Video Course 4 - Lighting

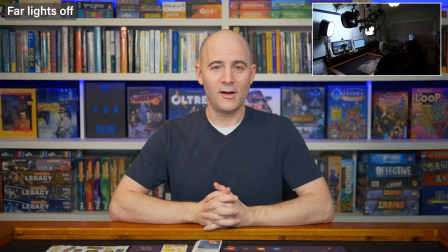[16:21]
The room feels very dark now, though. So those are sort of general lights. They're just filling the entire room with the sort of diffuse light.
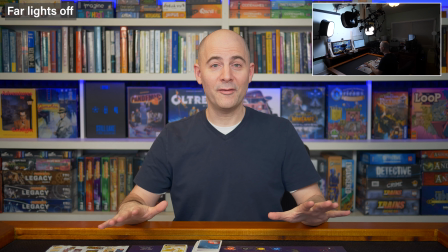[16:30]
It may not have that much effect on you, but it has an effect on the enjoyability of playing in this room.
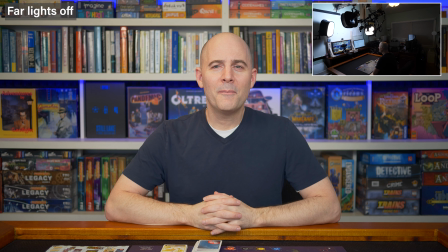[16:37]
All right, let's try the background, the LED light. Let's turn that off, see how that looks. Okay, the LED light behind me is now off.
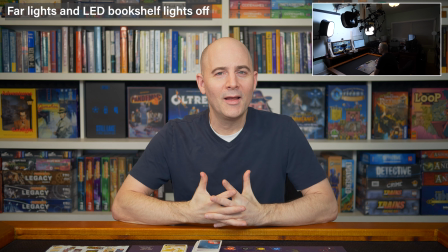[16:47]
Does that make much of a difference? It's sort of breaking the rule of YouTube.
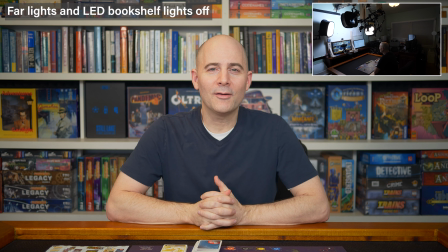[16:51]
You're sort of required to have some background colored LED behind you. But other than that, it doesn't look that much different to me. Let's try messing with the two main fill lights on my left and my right.
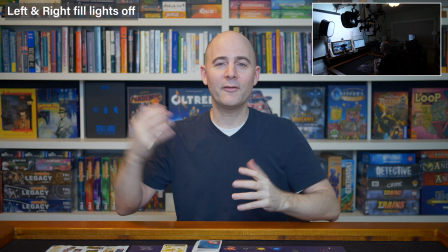[17:11]
Okay, so the two main fill lights, one from the left, one from the right, are now off.
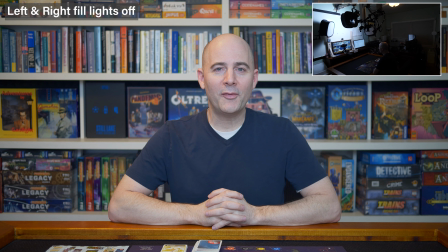[17:17]
The overall scene may look about the same, but you should start to see some shadows
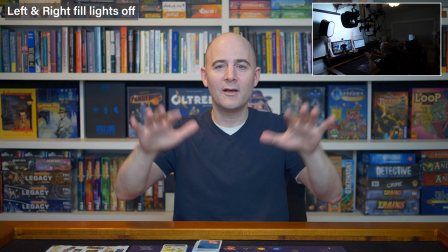[17:25]
on me as I move around, and the room feels very dark.
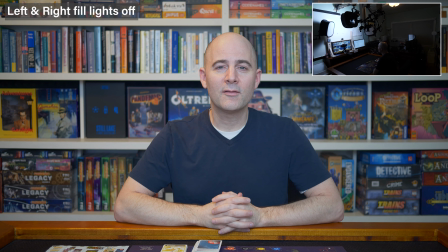[17:33]
I've got the side lights off as well.
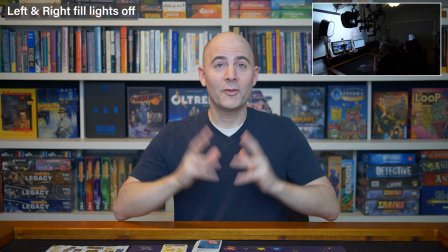[17:39]
How unpleasant is this with just a main front-facing light?
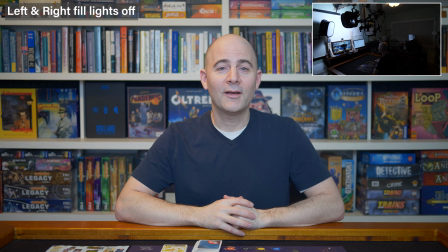[17:43]
Let's try turning one of the side lights on and off in turn.
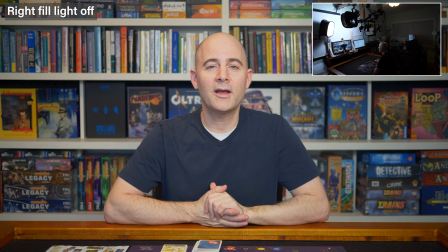[17:48]
All right, here we go. The left side light is on. The left fill light, I guess you'd call it.
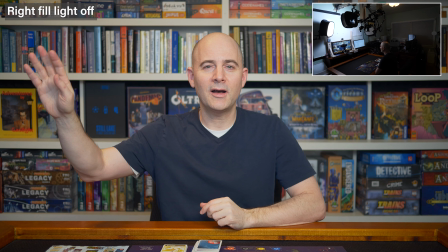[17:54]
The main light is on, but the right-hand light over here is not on.
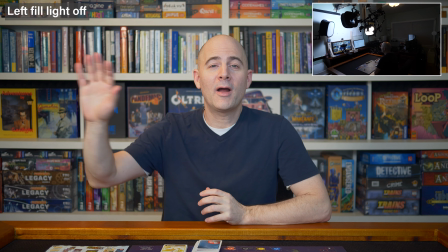[18:03]
Let's try reversing that. Okay, now the right fill light is on and the main key light is on,
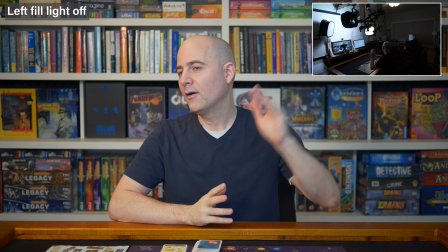[18:12]
but the left light over here is not on.
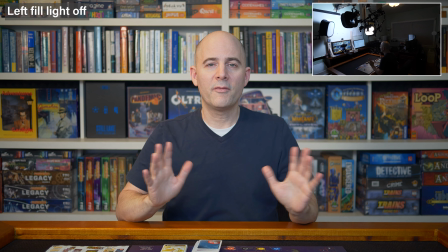[18:18]
When it's one person in the center, some of these views of lighting may not make too much a difference.
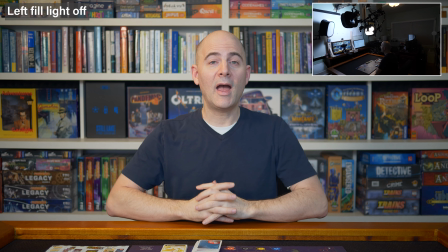[18:24]
When you've got two people on either side, it really can make a difference in terms of lighting one of the people and not the other. All right, let's try turning the main front light off and just have the...
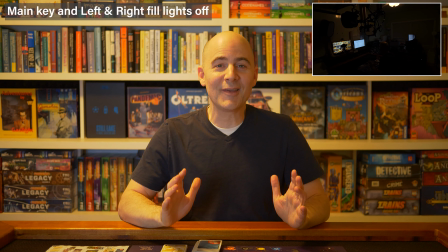[18:40]
Well, let's try turning the main front light and the side lights off. Let's see what we get.
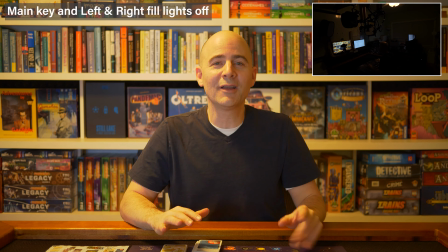[18:45]
Okay, I'm sitting here in a very dark room. The only light that's on is the overhead light.
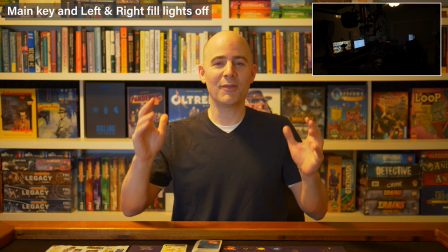[18:54]
It looks dark. It looks weird. There's shadows everywhere.
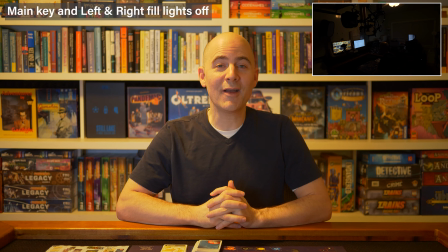[18:59]
Just for fun, shall we try turning off the overhead light and let's just have the light of the monitor shining on me?
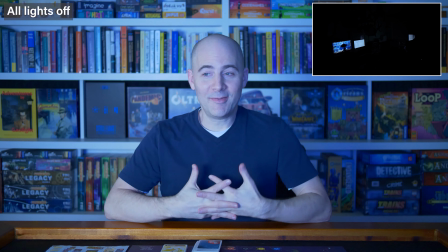[19:06]
Okay, so I'm sitting here basically mostly in the dark.
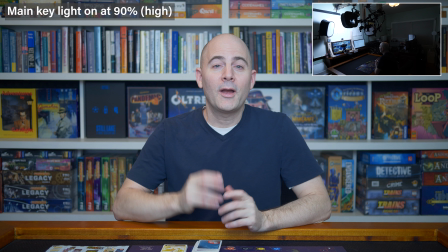[19:10]
Just the light of the monitor shining on me, but you can see this camera has pretty good low light performance, and it's ramped the gain all the way up to give you a reasonably bright image, but you see all the colors are washed out. It just looks terrible.
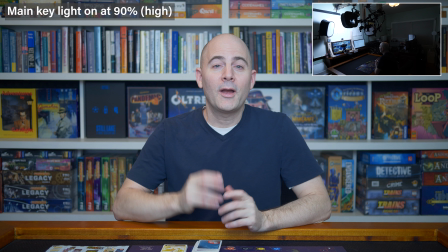[19:26]
There aren't that many shadows now because there's not that much light. All right, let's come back. Let's try the front light on higher than normal.
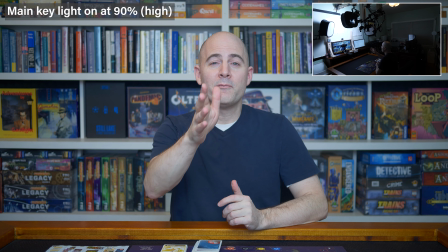[19:39]
Okay, now I've only got the main front key light on.
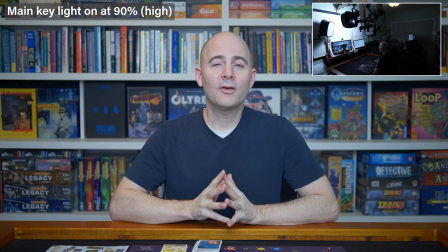[19:43]
The left and right fill lights are not on, but I've got that camera turned up to 90%, whereas normally I run it at 55.
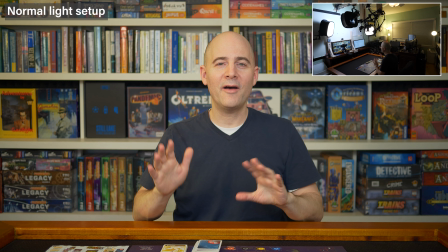[19:51]
So there might be a bit of a glare on the front of my face. Let's go back to our normal baseline image. Okay, here we are back at baseline. All the lights are on. The main light is on at half power.
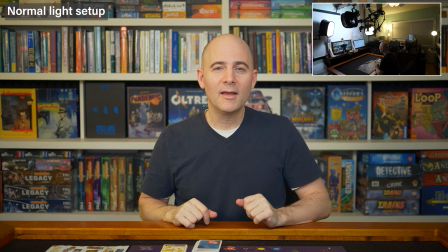[20:07]
The two left and right key light fill lights are on.
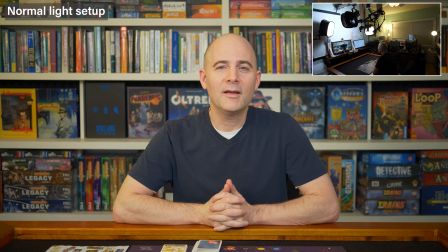[20:11]
The back side lights are on. Only the LED, blue LED behind me is not on, and the ceiling is on low.
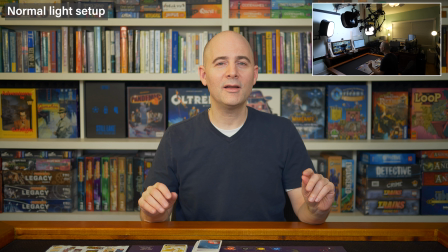[20:20]
Now I thought we'd try changing the color temperature of the two fill lights. The left and the right light are LED.